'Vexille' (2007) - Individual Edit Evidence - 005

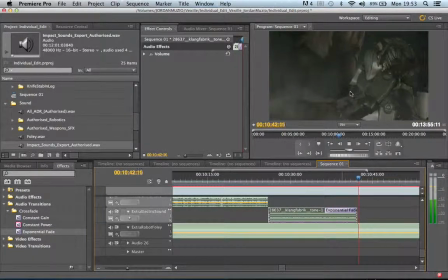Just fading it out to this point of the gun, because then you don't have to just put it out dead.
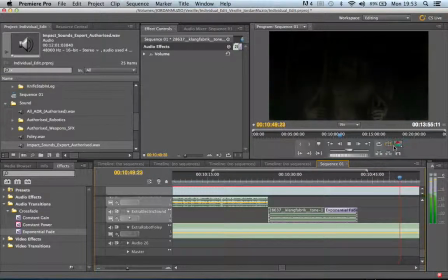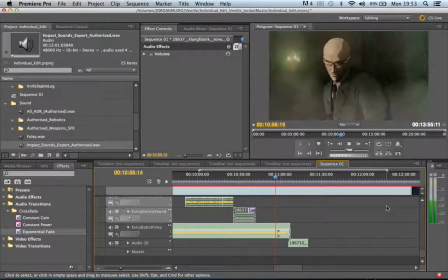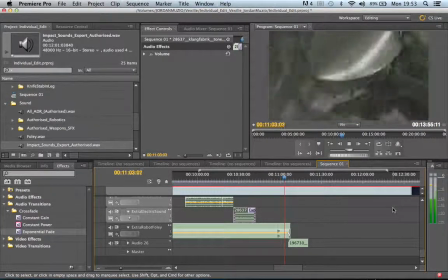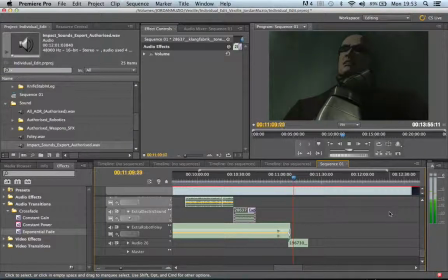And another build up just here that I've added in. Just creates a little bit more of drama.
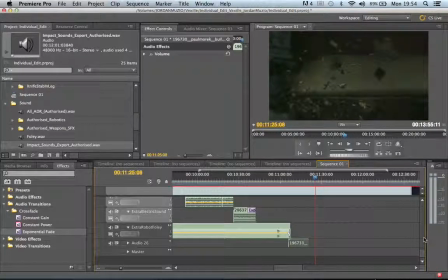The silence, the little dip of silence within that, the build up to the silence to then, it just makes it seem a little bit louder than it actually is, and a little bit more dramatic than it actually. That's quite dramatic, so you want it to seem as dramatic as it is.
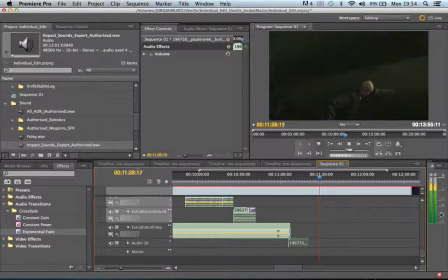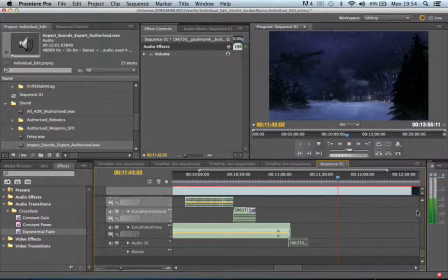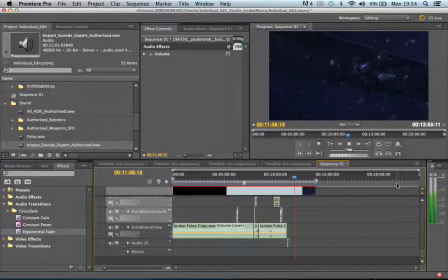And then we've got the leg stack.
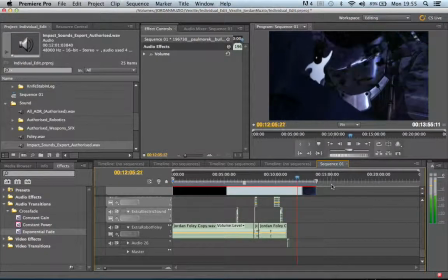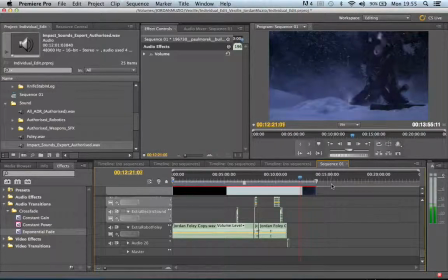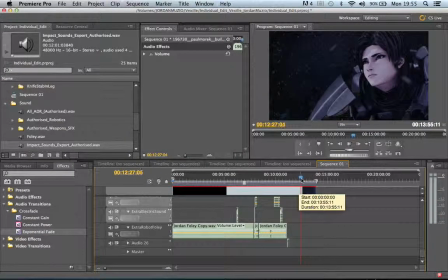And I think I'm gonna add in
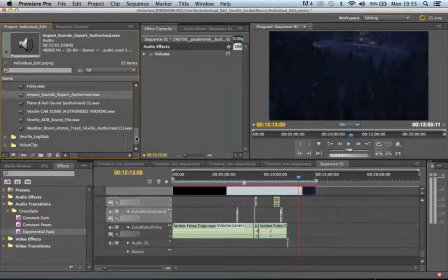a little hit there, and that's it. I hit and roll, and I think I'm good. Save it there. Thanks very much for watching this chapter. Over and out.